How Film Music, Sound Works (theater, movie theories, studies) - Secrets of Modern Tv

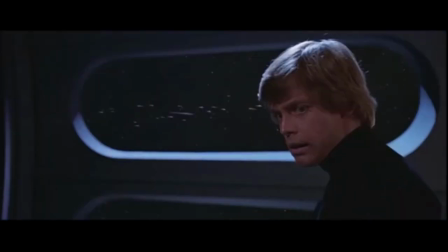So now, Luke should not let the lightsaber fly into his hands and attack, but the bad emperor has teased him for a long time. So Luke turns away and on the movement of turning away we hear a sound.
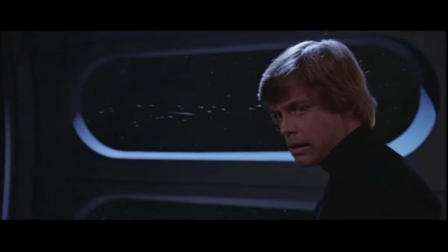And then Luke decides to attack the emperor, turns around and uses his sword. And right before he takes his sword, on that story relevant decision to attack, we hear a sound.
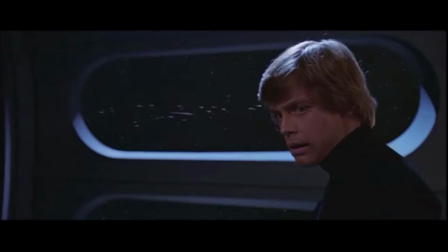The sound does not run parallel to his attack. The sound runs parallel to the decision to attack. Parallel to the movements of his thoughts, if you so want.
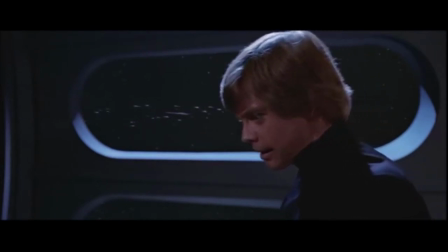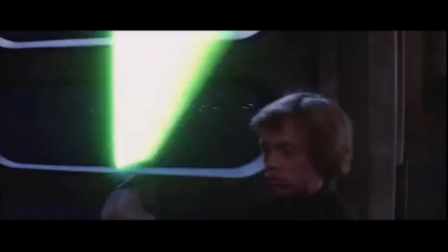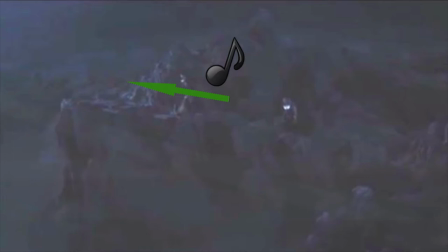Now we have music moving to the movements of the people and objects, to the movements of the story and to the movement of the thoughts of the characters.
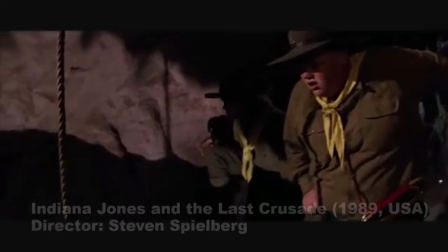Now let's look at musical change. Let's see three scenes now where the music changes along with the
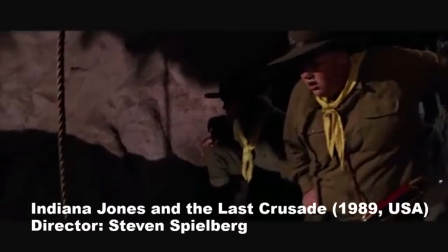events and with this get an idea of the use of changes in music.
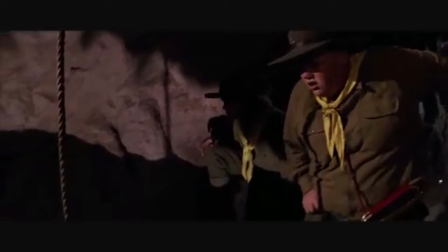In the third Indiana Jones we see Indiana Jones and his friends discover a group of people who want to steal treasures. As the camera pans from Indy and his friend across the cave to finally show the robbers, the music gets louder.
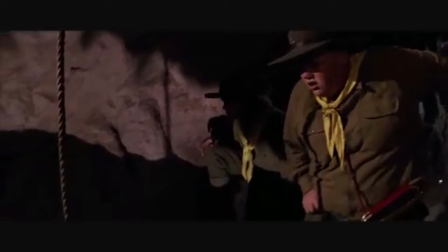Also, the music that gets louder is suspenseful according to the mood of the story at this point. The music indicates that we are waiting to see something and then we see it.
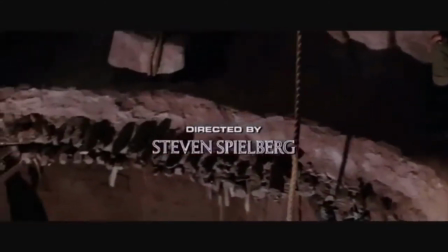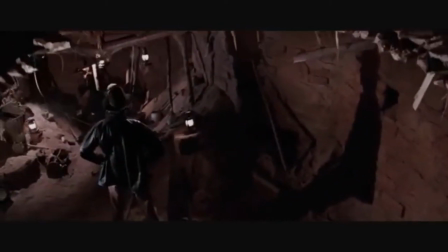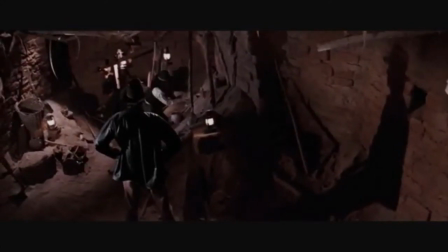Now the robbers have found a valuable artifact in the cave. Indiana does not want them to steal it, so he sneaks in and takes the artifact to secure it.
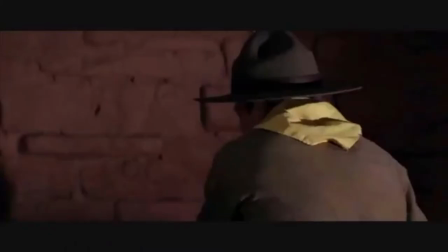The first part of the music is matched to his carefully trying to sneak away unseen, but then the robbers see him and he runs out of the cave and a chase starts.
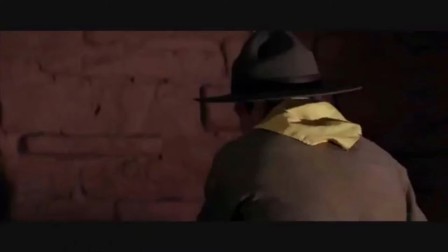As he jumps out of the cave and the chase starts, the music changes to a faster paced music.
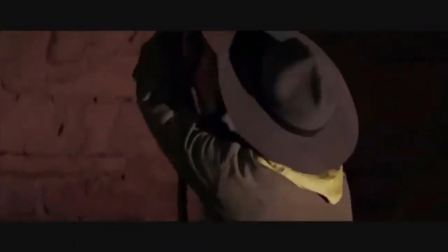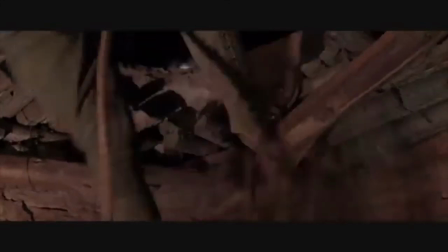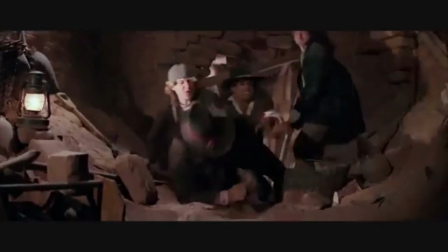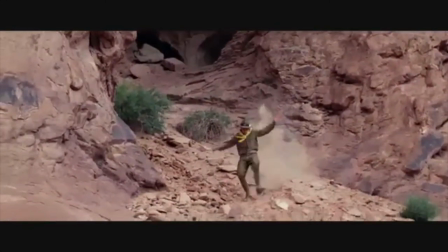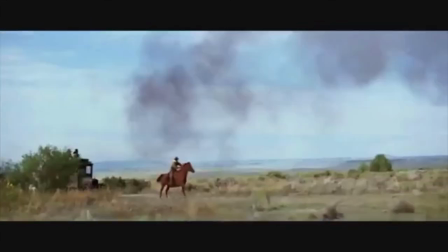Then the robbers chase him onto a train and they fight on top of the train.
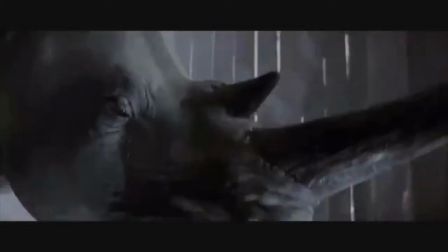In the train happens to be a rhino. The rhino pierces the roof with its horn.
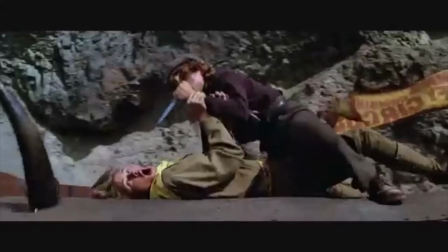At some point the rhino pierces through the roof right between Indy's legs.
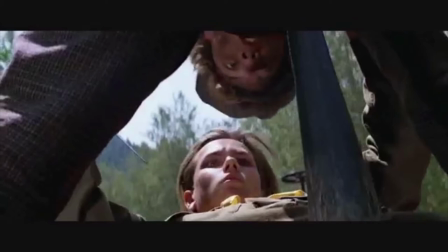At this somewhat comical point the music changes to no music for a few seconds.
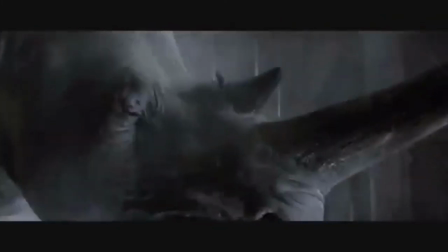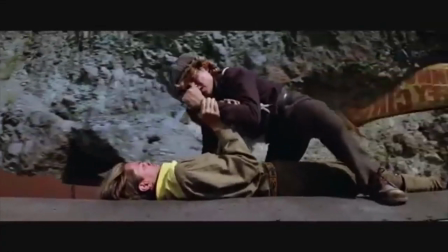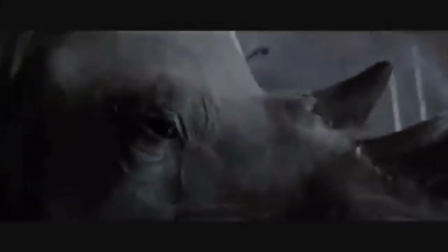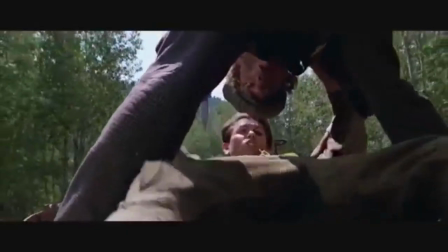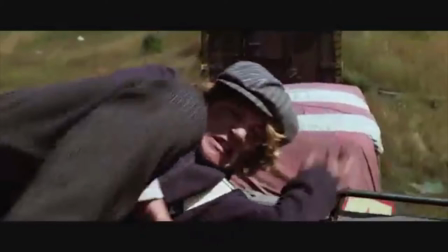Now finally we come to look at the third technique of film music,
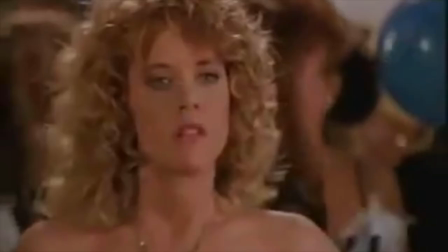after matching the music to the mood and matching the music to the movements.
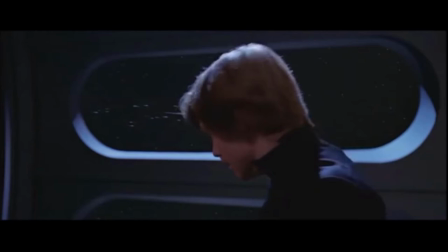And the technique we want to look at now has to do with matching the melody of the music to the movie.
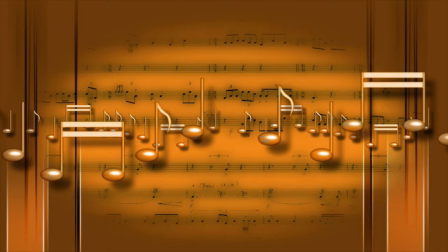And for that we ask the question, what happens when the same melody appears multiple times throughout a movie?
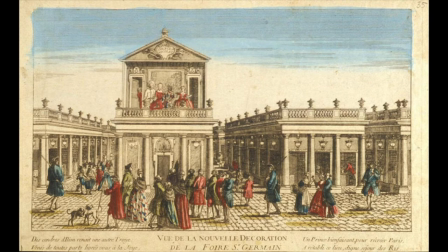People used reappearing melodies in theater plays already in the 16th century, and about 300 years later in 1850,
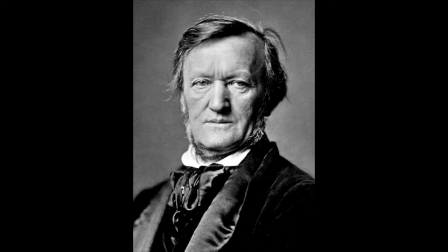Wagner talked a lot about what can be done with melodies that appear multiple times. What we will look at now in movies, Wagner described already around 1850,
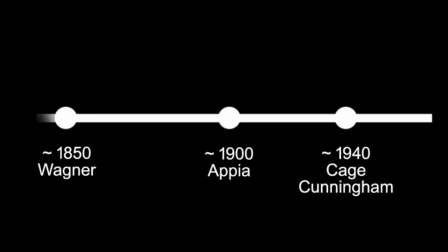only that he talked about it as a theater technique, for movies were not invented before about 1900. He described a technique common in his time, which today we call Leitmotiv Technique.
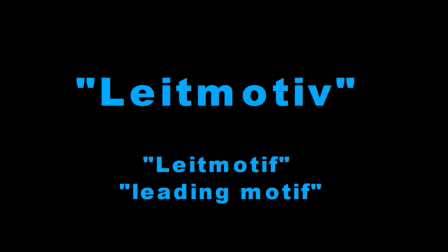Leid is German and means lead, and a motive is a short musical melody. Leitmotiv in English can also be written with an F at the end, or also can be called leading motive.
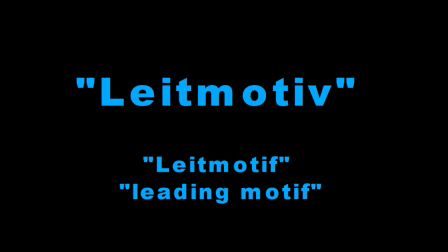It is in general a melody that leads the viewer's feeling.
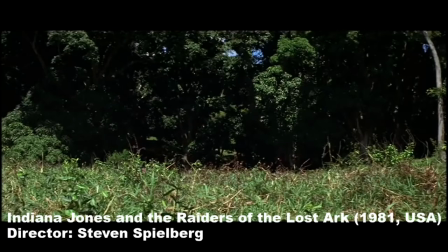Let's look at a scene from Indiana Jones Part 1, Raiders of the Lost Ark.
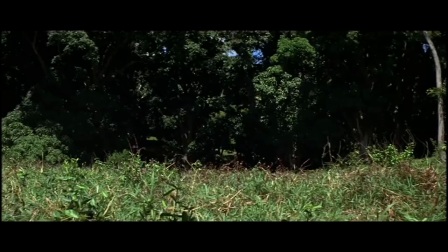In this scene, Indiana Jones is running away from natives. His friend is waiting for him by a plane.
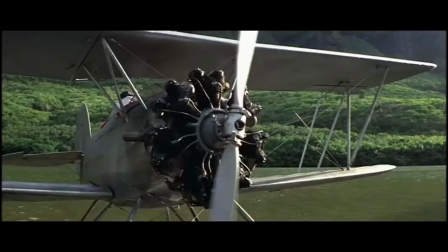Indy manages to get to the plane, then he escapes in this plane.
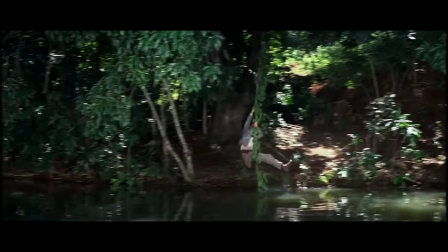Now, in some scenes, as soon as Indiana Jones succeeds or is doing something very well, we hear a certain melody. This melody could be called Indiana Jones Triumph melody. And it sounds like this.
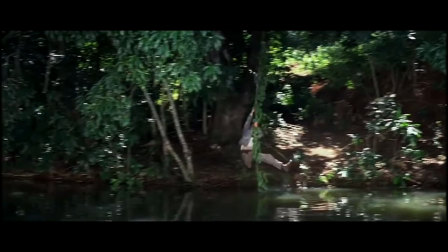Now as Indiana swings on a liane towards his plane, this musical motive is played.
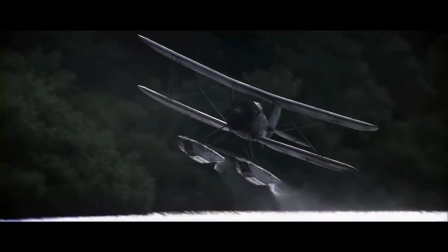As he gets away with his plane then, we hear some more modifications of this musical motive. Now often when Indiana Jones succeeds in his movies, we hear exactly this melody.
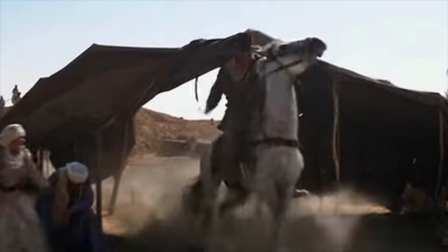So the mood of the scene, in this case a feeling of success,
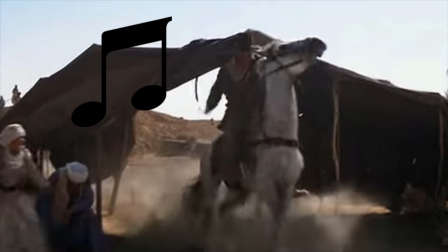becomes more and more connected to the melody.
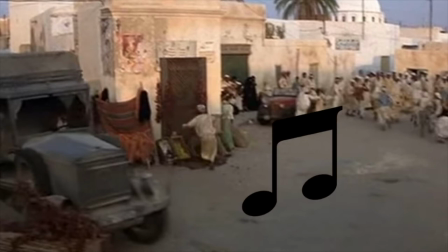The melody is repeated so often to similar events that it is in a way for the viewer as if such an event itself would just make this sound. So that if at a certain point the melody is repeated to the next success scene,
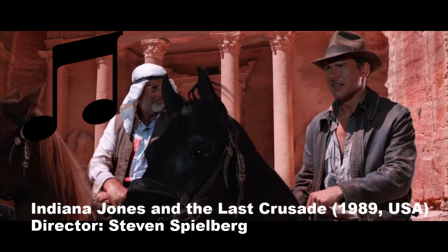the melody then already carries the connected meaning from before, as it just became the sound that Indiana's success makes.
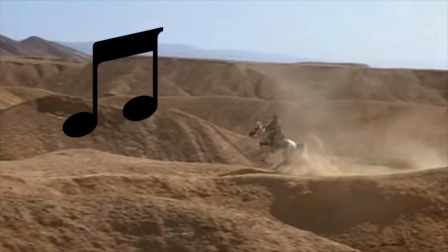By that, the intended feeling is created by two sources, the scene and the sound with the meaning.
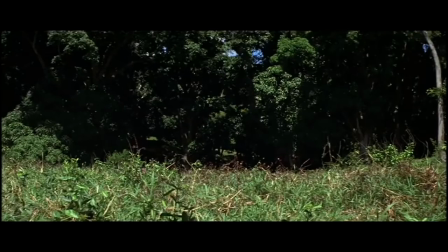The musical motive, the leitmotiv, is here used to enhance the evoking of feelings by becoming a second source of the same feeling.
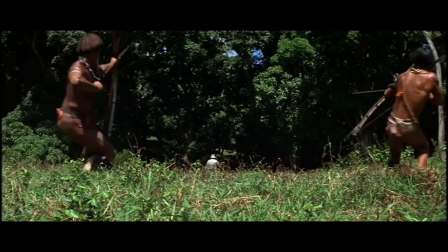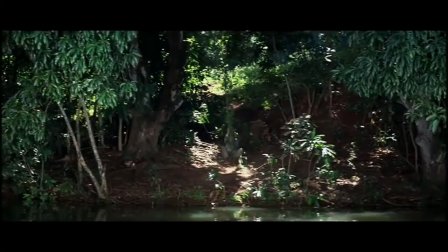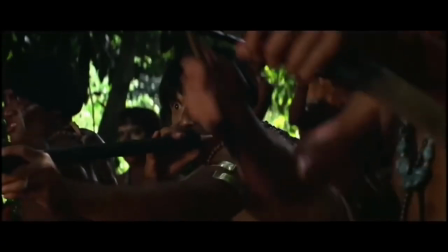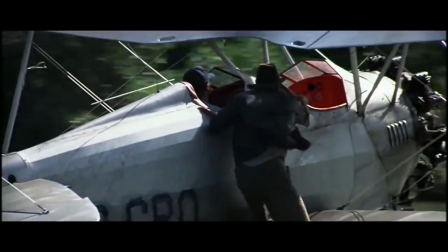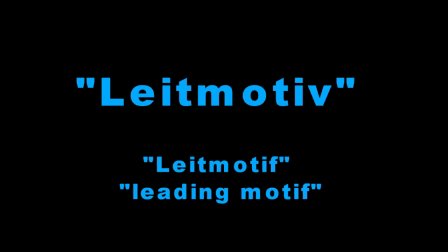In general, a leitmotiv must not be a melody,
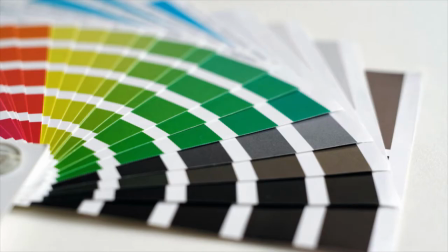actually you could also use a returning color or a symbol as a leitmotiv.
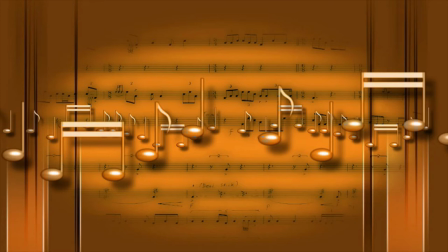But if you have a musical leading motive, then it is usually a melody or a single chord.